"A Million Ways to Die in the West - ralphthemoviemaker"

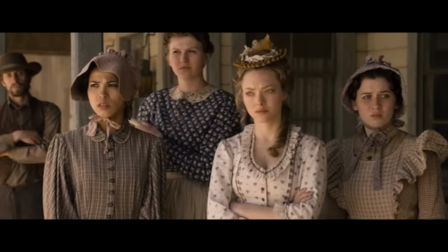12:37 One thing this movie really could have had going for it, even if it's not a very funny movie, if it had been a good western,
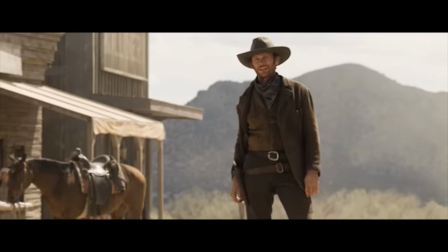12:43 I would have enjoyed Problem is even though the set design is really good even though the
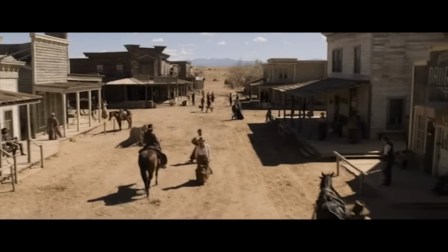12:47 cinematography is really good Seth McFarlane messed up the post-production and
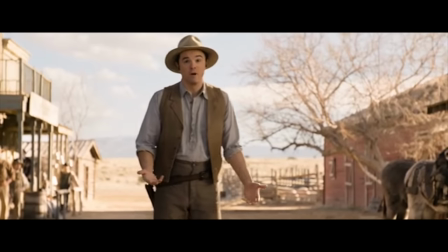12:52 so what should look like a really gritty western ends up looking like a TV show There's a show premiering on the history channel about
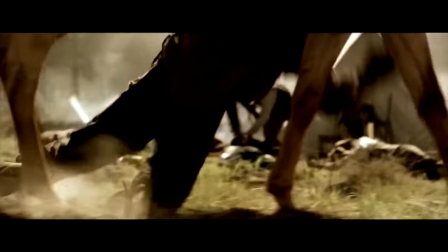12:59 like I don't know the the Alamo or something and it's Bill Paxton in it It's a TV show and it looks
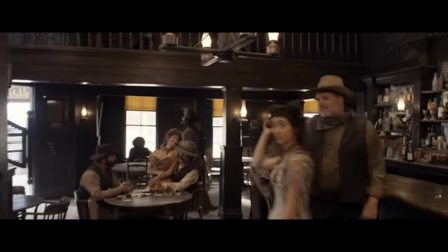13:07 So much better than this movie look at the costumes look at the sets They're so detailed and beautiful, but there's no grit.
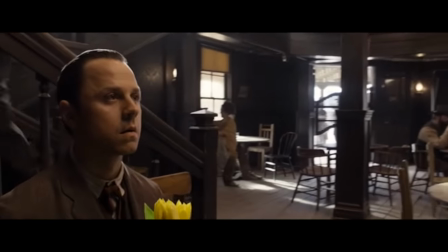13:14 There's no film grain. I can make this shot look better ready Wow,
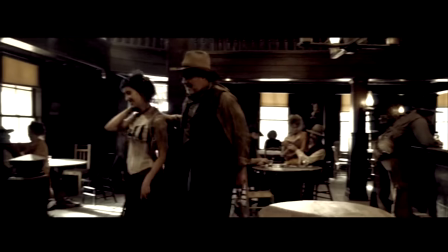13:19 it looks like a Western if I had felt like I was watching a Western This would have been a better film
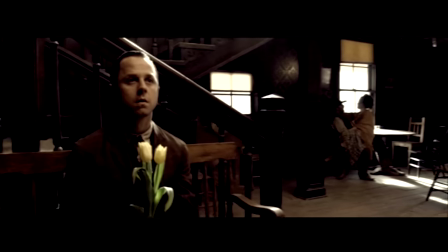13:25 and don't say some shit like the film is not supposed to look like a Western cuz it's a silly comedy Hey,
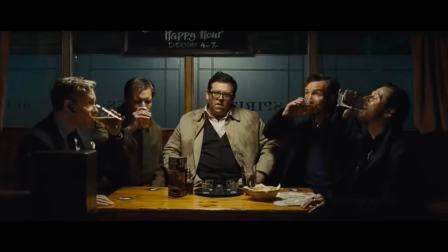13:31 why don't you watch an Edgar Wright film?
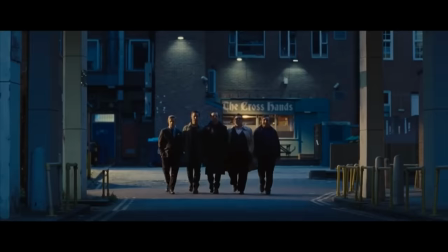13:33 Shaun of the Dead is a very good comedy But it's also a very good zombie movie hot fuzz is a very funny movie as well But it's also a very
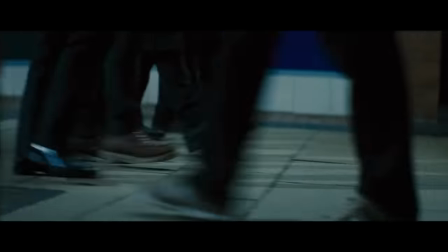13:40 good action movie It has all the tropes and the look of an action film and it makes those scenes so much funnier when
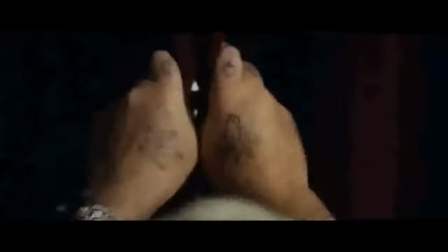13:47 they make fun of action films In Shaun of the Dead the the close-up montages were kind of
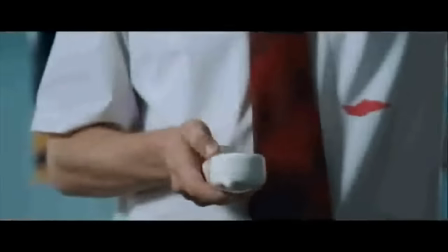13:54 Sort of making fun of action tooling up montages in a way of taking quite mundane
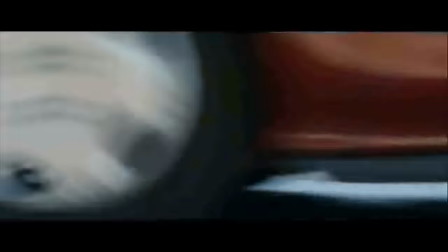14:02 actions and And the idea was in Shaun of the Dead that you you have all these mundane actions in the first half and you finally build up to the final one,
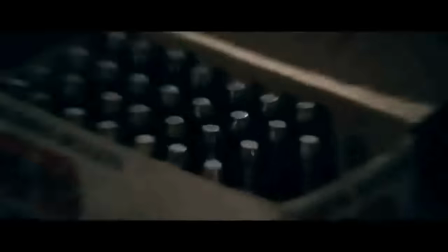14:10 which is a gun tooling up montage.
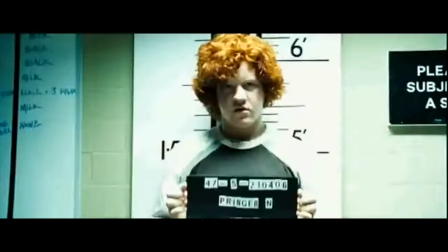14:12 Then in Hot Fuzz, the idea was to subvert that by taking the most boring parts of police work, like paperwork,
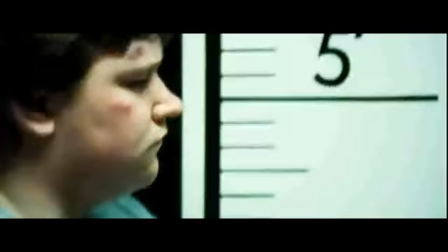14:20 and making it super stylized and sort of approaching
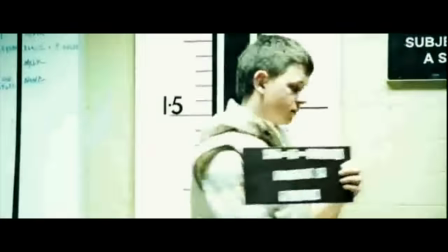14:24 it in the way that Michael Bay or Ridley Scott or Tony Scott would.
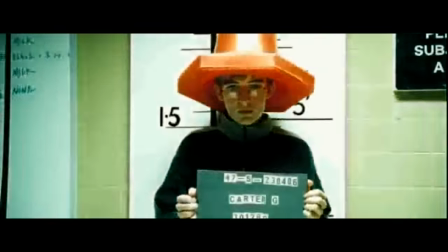14:29 But that was the idea of taking the boring parts of the job and fetishizing them.
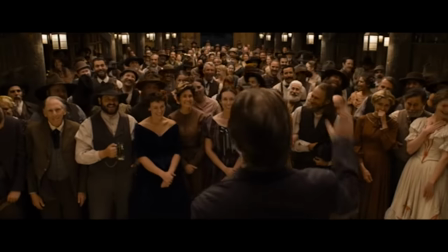14:34 I feel like I'm watching Vacation footage at some kind of resort that's western themed
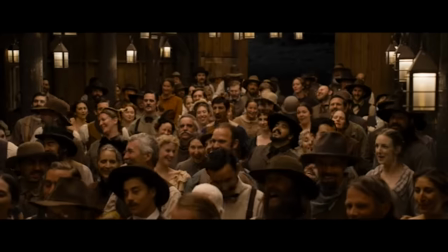14:39 like I'm in a tourist attraction or something And everyone's playing dress-up and playing pretend.
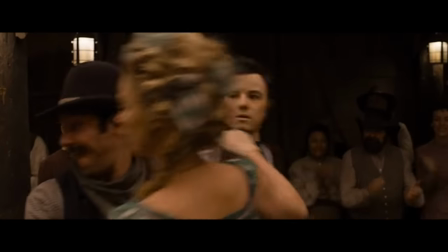14:44 I don't feel like I'm actually in the West Everything feels like a set even when they're in the middle of the desert,
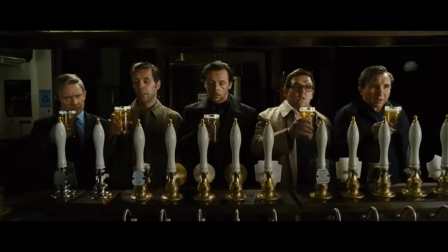14:51 and it clearly isn't a set It still looks like a set if a comedy is edited right and directed right it could be very funny Just look in an Edgar Wright
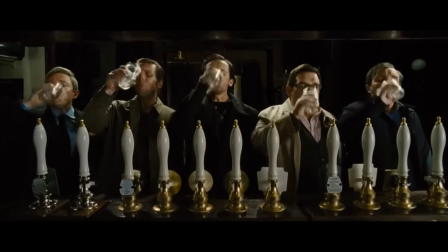14:59 movie.
Those are flawless Drinking
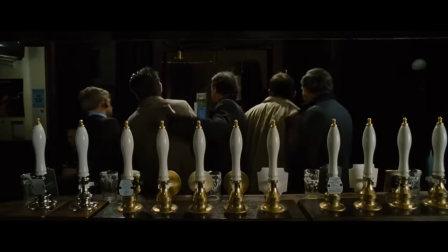15:05 Shall we?
Or even a Mel Brooks movie.
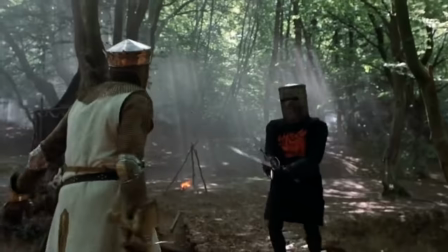15:10 You could either make the film look really authentic, or you can go the opposite side of the spectrum and make the film look nothing like the film's its parody.
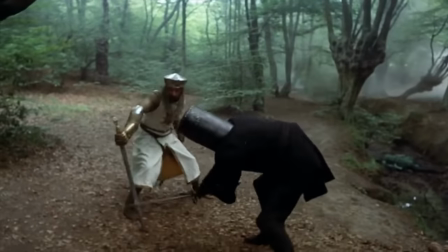15:18 Look at Monty Python and the Holy Grail. That movie looks like total shit, but that's what makes it so funny.
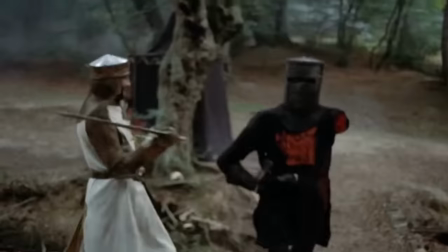15:24 They don't even ride horses. A lack of authenticity makes it work.
Victory is mine.
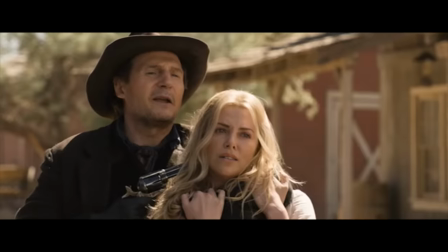15:31 Here is a film in the middle. Kind of wants to be a Western,
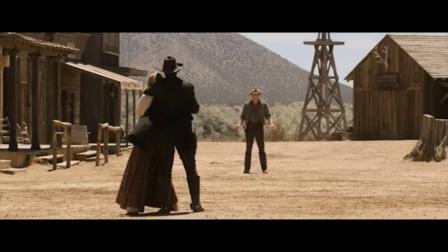15:35 but at the same time it doesn't want to be a Western because if it's too much like a Western that it isn't funny What the hell is lighting them the moon?
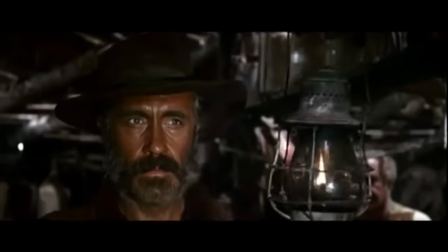15:43 They even fucked up lighting one of my favorite things about the Western genre is how they choose to light every scene Especially in
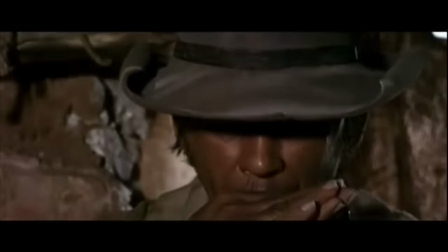15:51 the dark there are so many creative ways to light scenes in Western film But then here's a film where just it looks boring.
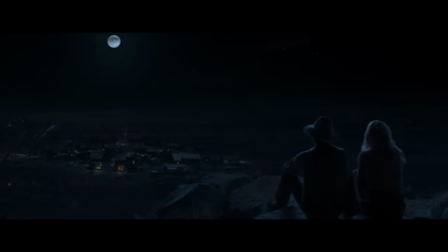15:59 I want you to go out in the desert at night You can't see shit. How much more effective would this scene have been if it was lit by a campfire?
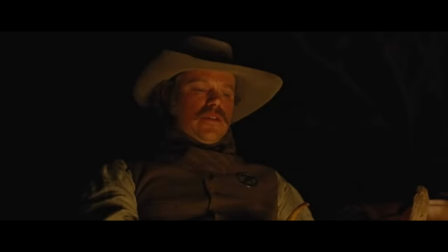16:08 I know these may seem like little things, but little things are what makes movies go from being good to being great But no, it's studio lighting.
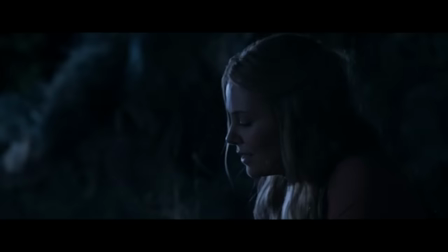16:16 They stand in there on a set And then they color correct it to make it a little bit more blue And that's a goddamn shame because this
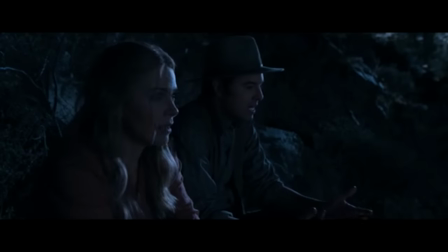16:21 film has tens of millions of dollars behind it And it's a shame that even though they shot this in a desert. It still looks like a set. It's just a waste There is nothing dynamic about the way this film is shot.
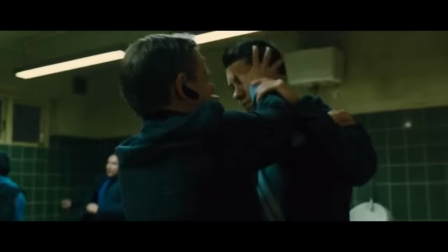16:33 Even though there's so many creative things you could do. Again, going back to Edgar Wright, or even King Candy, which I made.
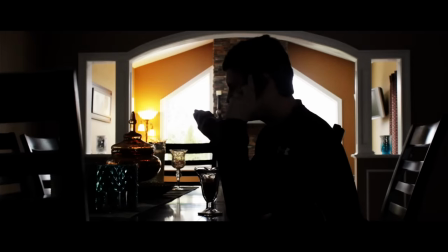16:40 You could use editing and lighting, and just little tricks to make things funny.
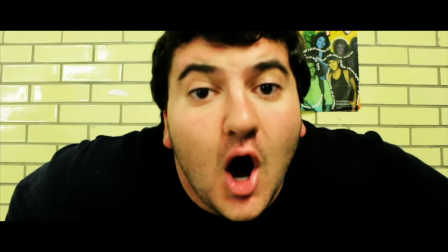16:45 Even music cues.